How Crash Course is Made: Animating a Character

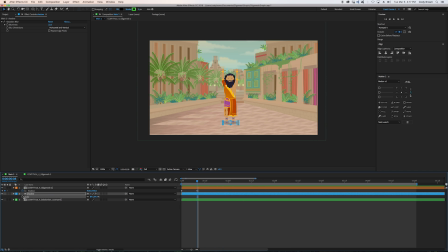(12:37)
I'm going to set up a scale and opacity keyframe for when he lands. When he's in the air, I'm going to scale it up a bit, turn the opacity all the way down, so it scales down and it shows up as it gets closer to the ground.
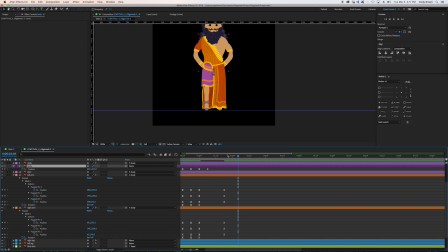(12:49)
And that's pretty much going to do it for the drop-in and the bounce, so now we can move on to the wave.
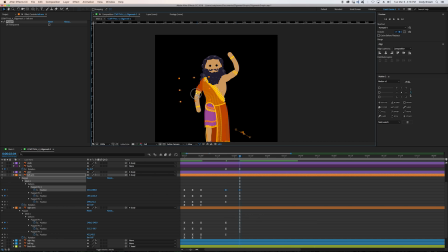(12:54)
I did some keyframes for the arms right as things settle, and then I've gone forward and taken his hands off his hips and rotated his body slightly. I added a little rotation to the body, just to offset for his arm being in the air. Now we're just going to find a good wave pose and a good second wave pose.
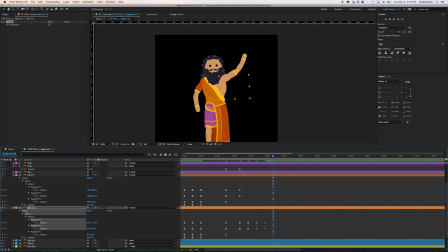(13:12)
And we can copy those over a few times, so he'll go back and forth between the two wave poses. Then we just have to decide how many times he's going to repeat that.
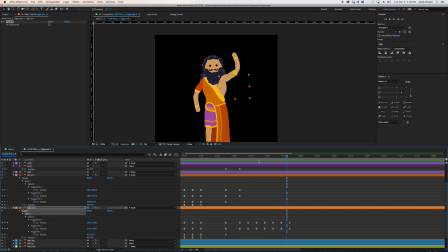Okay, I think that's a good number of times to wave. Then I'm going to add a rotation keyframe to his arm at the end and at the start of the wave, so he'll be rotating his arm slightly down the whole time he's waving.
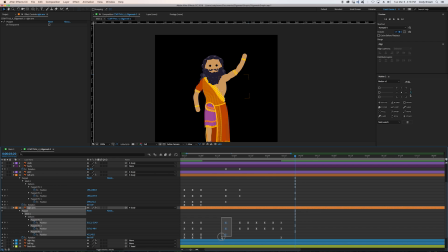(13:45)
I'm going to add these subtle rotations to the body, the head, and his other arm as well.
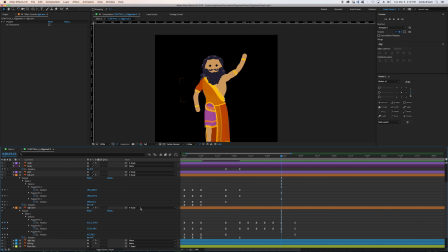Before he puts his hand back on his waist, I'm going to move his arm in the opposite direction as a little anticipation for the move. And he's going to overshoot that move slightly, so his hand will go too far before returning back to its neutral position. I'm going to apply that same thinking to his other arm, his head, and his body.
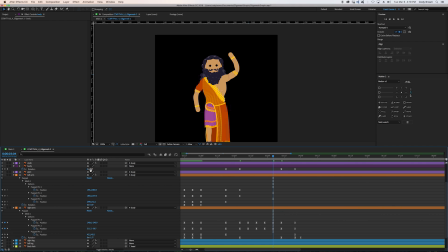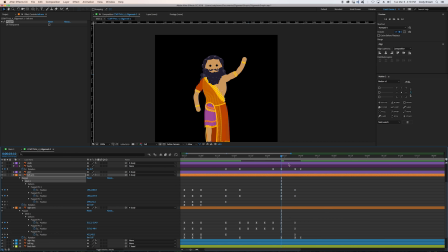So now I'm going to do that little bit of movement on his other arm. He's going to go just a little too far in before he settles.
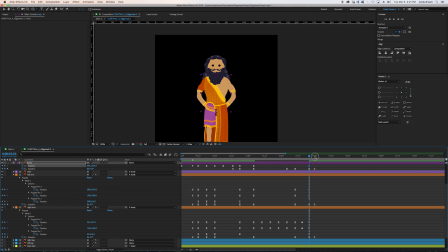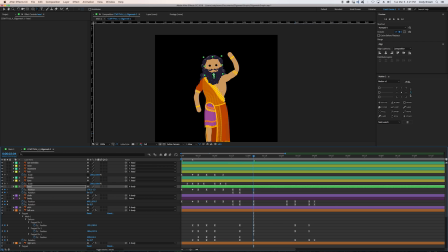(15:07)
And then for the head, it's just going to pretty much oppose the body. It's almost the opposite of the body rotation, so he'll just be trying to keep his head straight pretty much.
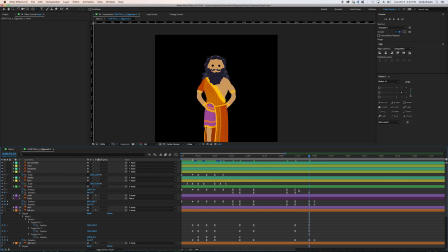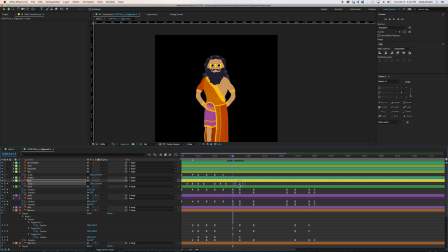(15:39)
A lot of blink as he's going up. A blink during the wave. A blink on the way back down. And one more blink to kind of end our animation.
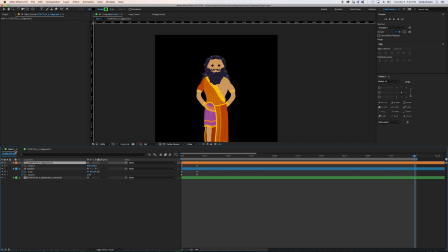(15:52)
So we can jump back into our main composition and see how this is looking.
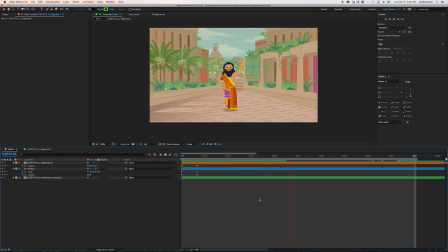Okay. Yeah, it's coming along pretty well. Getting pretty close to finishing things up.
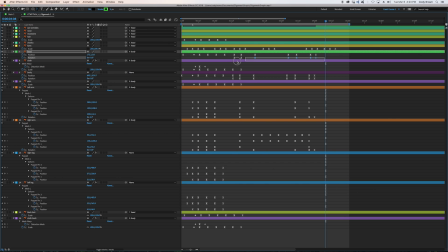(16:10)
Okay, so one of the last things we're going to do is start offsetting some keyframes so everything isn't happening at the same time. I'm going to set the elbow off one frame, the hand off two frames.
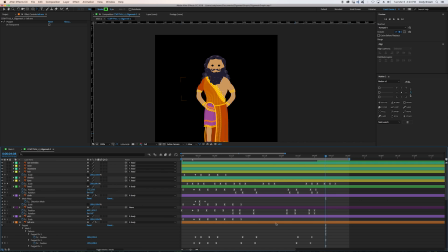(16:21)
The cloth and the mesh will be a frame delayed, so they're catching up to the main movement. The head is also going to be offset by a frame, so it's catching up to the body movement. And then I'm going to try delaying the head rotation by another frame. Let's see what it looks like when it's a frame earlier than a position move.
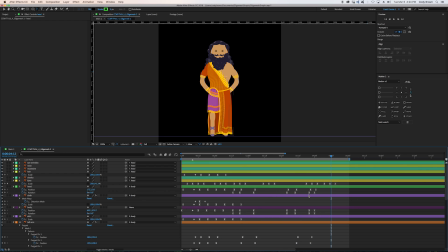(16:42)
I don't like either of them, so I'm going to put it back.